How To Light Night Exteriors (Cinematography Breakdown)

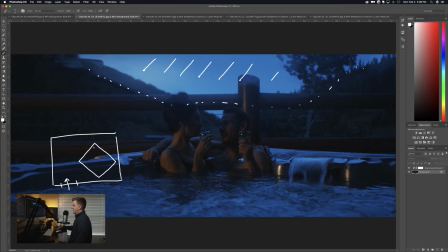4:08 And then we've got them sitting in this corner right here, okay? And now we've got a window over here, which we're going to be using. There's another window over here, which we're not using. And this is the basic setup. So we're shooting at blue hour, okay?
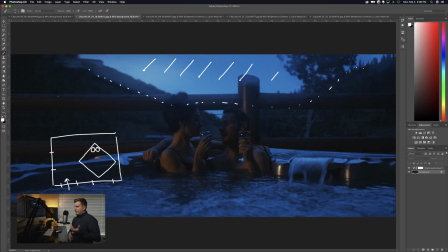4:21 And that's the first important thing is if you guys know me, you know that I like to shoot with a lot of natural light. Basically, my philosophy with lighting is shoot in the right location, shoot at the right time of day, get everything,
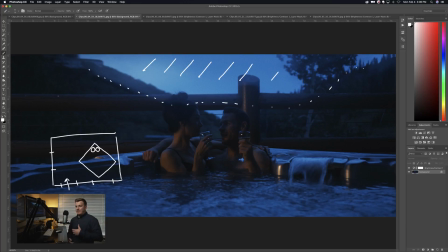4:34 like all the cards in your favor, and then it's important to have the skills with lighting in order to supplement the light to make it look like you want to kind of go for your vision, because the natural light's not always going to give you exactly what you want. And so you need to be able to, like, you can do so much with natural light,
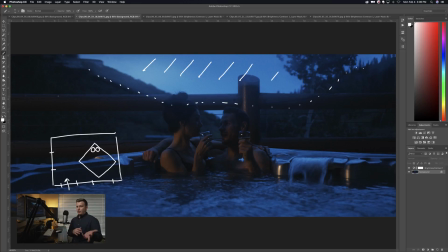4:50 but you still need to be able to know how to use your lights to create the looks that you want when the natural light doesn't give you what you want, okay? And so in this situation, we've got all of this really nice blue light coming in and flooding the scene. But if the whole scene was just blue, it wouldn't be quite as interesting and wouldn't have as much dynamic to it.
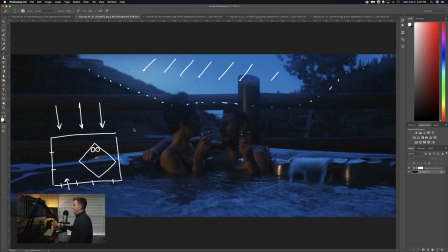5:09 And so we decided to add this orange kicker light here. And basically what we've got is inside this room, so, past this window, there's another room right here. Okay. And we've got a 4-foot quasar tube. So 4 foot, we'll just put a Q. Okay, 4-foot quasar tube, which is just an LED tube.
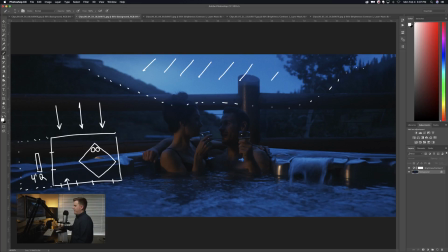5:29 And we've got it inside this room bouncing up off the ceiling. Okay? And so basically what's happening there is we're flooding that room with light and then allowing that light to pass through the window and then hit our talent here.
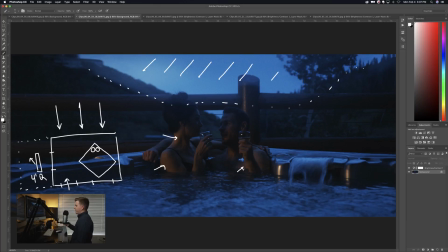5:43 And so you're seeing this little kick of orange light on them here. Now the reason why we did this is because of something called motivating light. Okay? When you are coming up with lighting, rather than just putting a key light on your subject and saying, okay, they're lit, and just blasting them with light, instead of that, we're actually thinking about,
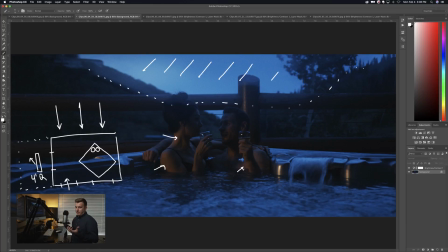6:01 well, where would the light naturally be coming from? And this is called motivating your light. It's creating lighting that actually feels natural in the space, feels like it's coming from a place. And we wanted the light to feel like it was coming from the window onto our talent from the hotel room.
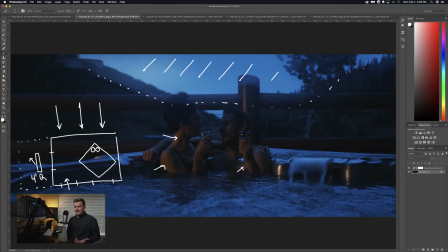6:17 Okay, rather than just having a light hitting them that doesn't make any sense. If somebody analyzed it and were to look at it and say, well, where is that light coming from? That doesn't make any sense. Instead, we're getting the right kind of light. And so by putting that light inside the room and allowing it to bounce off the ceiling and then flood the room and then come out the window,
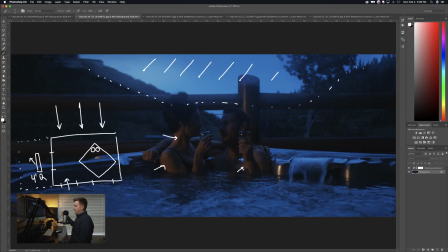6:34 we're getting this really nice, soft looking window light coming out of the window, which gives us the look that it naturally would coming from window. So when you look at this scene, you can tell that that light is coming from a window. Okay, it looks like there's just light in the window, but in reality, we actually set up that light and set it up there.
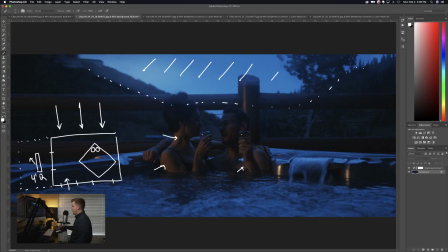6:52 Okay, and that's what's happening here. You're seeing some reflections of that right here, over here on the hot tub, and it just plays off really nicely with the hot tub just because everything's wet, and so now you're getting reflections happening in different places,
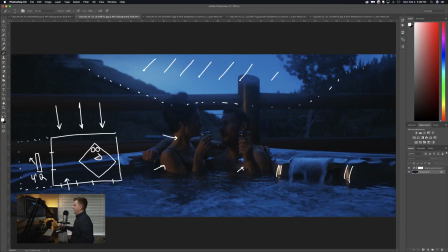7:06 and it's really nice. One of the tricky things that we were dealing with when shooting this is that because the light's coming from this direction, it's lighting up our talent here really nice, but then her shadow is kind of getting in the way on his face. You can kind of see it here actually, how her shadow is running down his face like that and blocking that light from his face.
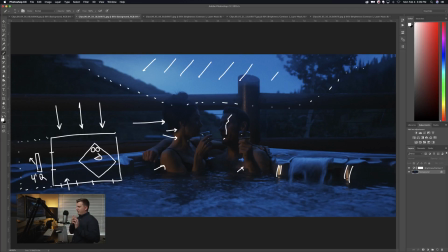7:25 And so we had to do a little bit of work with the blocking in order to keep her head further back and his a little bit further forward. We kind of cheated some of those angles as well in order to get the light looking nice, but it's still like looking really nice here, so no problems.
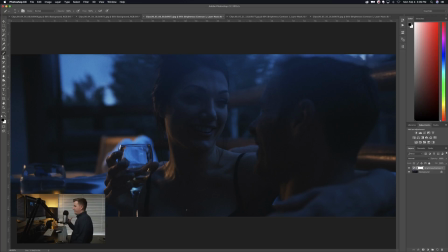7:38 Moving on, here's another just a different angle, kind of shooting towards the light, and so now you're seeing that warm light. Lost my brush here. Here we go. So you're seeing that warm light coming onto her face and neck here.
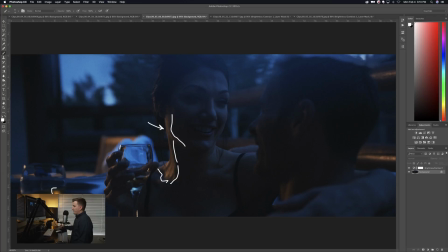7:57 Really pretty. And then also we're getting these really awesome reflections in the champagne glasses. Okay. So we've got these little pieces of orange happening. Obviously, orange and blue are complementary colors. And so, we're doing that for a reason.